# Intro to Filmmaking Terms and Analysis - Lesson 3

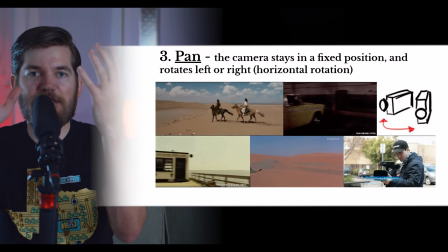[4:09]
The camera stays in one spot and rotates left to right or right to left.
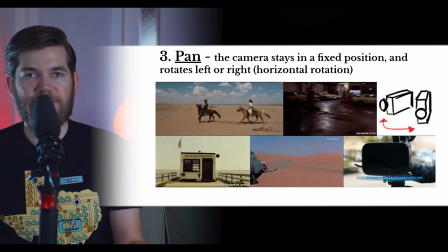[4:16]
You are rotating horizontally. Again, this can be used to follow a subject through a scene or to reveal something to the audience or to move from one subject to a different subject.
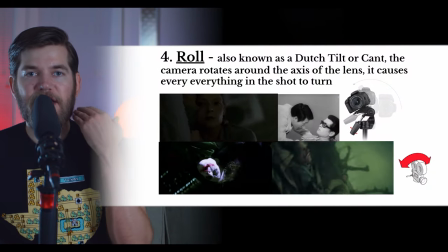[4:31]
Next, we have the roll. Again, like your head is fixed to your neck, the camera is fixed in one position.
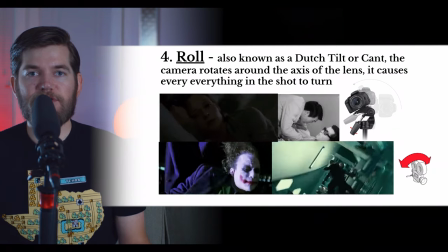[4:38]
But the roll camera movement is most similar to when you turn your head from one shoulder to another shoulder.
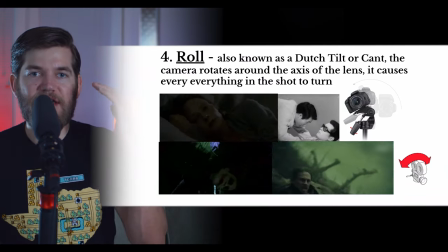[4:46]
When we mentioned the Dutch angle, we mentioned that your brain automatically keeps lines balanced so
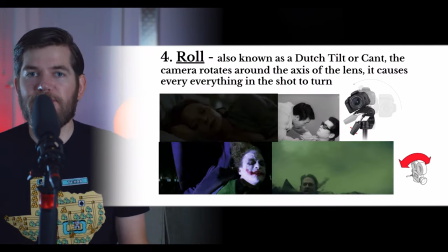[4:54]
that your image does not change when you turn your head from one shoulder to the other.
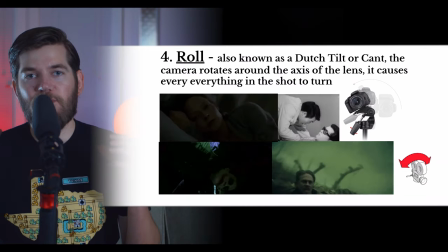[4:59]
However, we also mentioned that the camera does not do this. So when you turn a camera, rotating it on the axis of the lens,
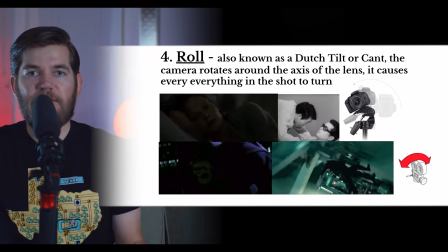[5:08]
you will see that the vertical and horizontal lines become diagonal lines as you turn that camera,
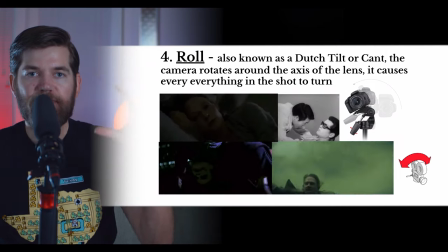[5:16]
rotating it on the axis of the lens, creating roll camera movement.
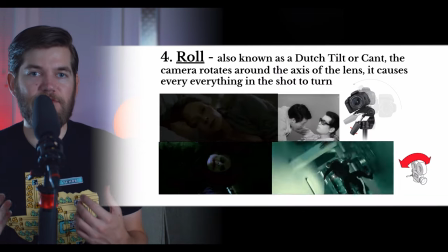[5:22]
Similar to the Dutch angle, the roll camera movement will create a disorienting, uncomfortable,
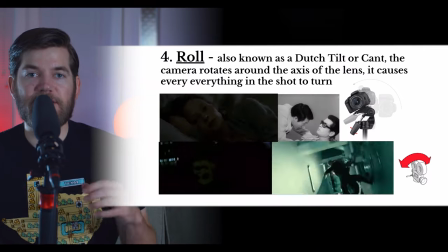[5:29]
strange feeling for your audience. It causes everything in the frame to rotate. We just discussed the three main techniques that can be achieved on a tripod by rotating on three different axes. Now we have a modifier. If we want to add an adjective to describe a pan that is extremely fast, we would call it a whip pan.
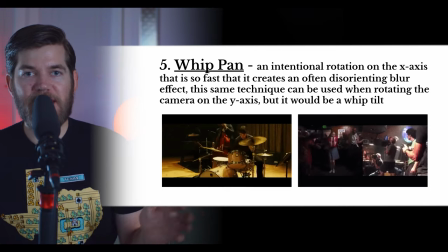[5:54]
A whip pan is when you intentionally whip the camera so fast that it begins to blur the image.
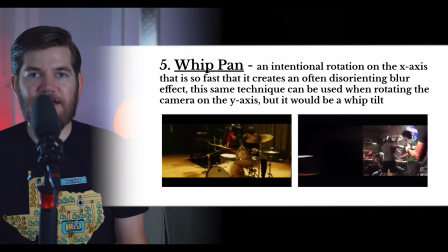[6:03]
This blur effect can be used for some pretty clever editing techniques that we'll learn about in the editing section of this unit. However, for right now, all you need to know is that a whip pan is an extremely fast pan that blurs the image.
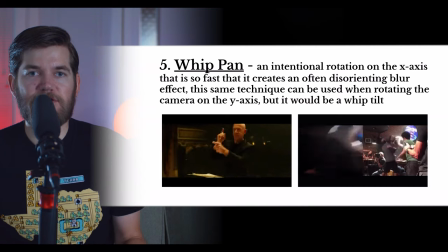[6:20]
You can also have a whip tilt, which is an extremely fast tilt that blurs the image.
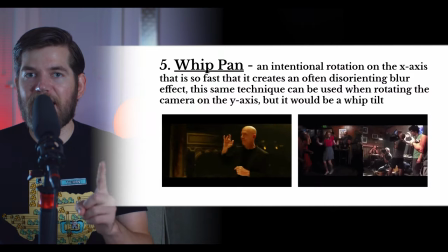[6:27]
Remember the difference between a pan and a tilt. A novice, inexperienced filmmaker or someone who's never learned about filmmaking will confuse these terms and use them interchangeably, but you should not. You should always use the term pan when you mean rotation from left to right or right to left, and always use the term tilt when you mean rotation down to up or up to down.
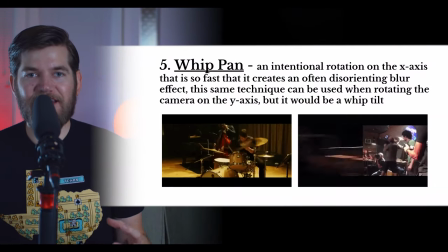[6:54]
As you can see, the whip pan can add energy to a scene. In both of these examples, we're seeing high-tempo, fast-paced music scenes, and the whip pan is adding an intensity to those scenes. We are now exiting the section of our vocabulary that deals with a fixed position for the camera. The camera can now be moved around a location. Our next term will move the camera up and down. It is not to be confused with a tilt.
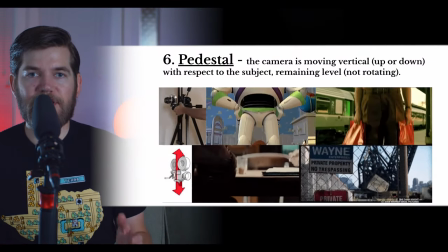[7:26]
Our next term is the pedestal. The pedestal is moving the camera vertically, up and down.
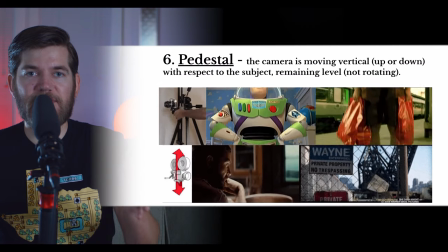[7:33]
The subject, what the camera is looking at, will remain level.
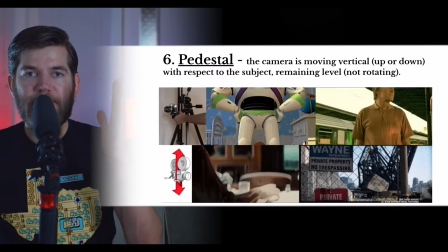[7:38]
You are not rotating the camera. You are moving up and down only, staying level with your subject.
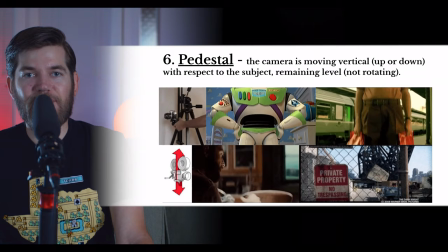[7:47]
As you can see, the pedestal can be used to reveal more within the frame as the camera moves up and down. Next up, we have a general category. This general category is the tracking shot.
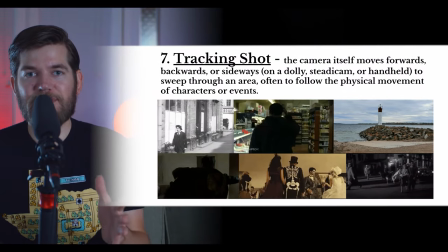[8:01]
A tracking shot is any shot that moves to follow a subject or to move through a location.
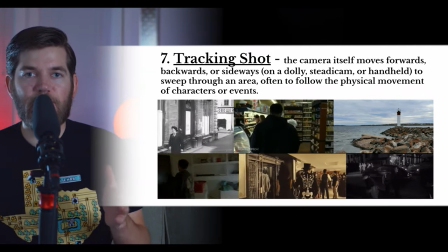[8:08]
Tracking shots include movements forward, backwards, or sideways.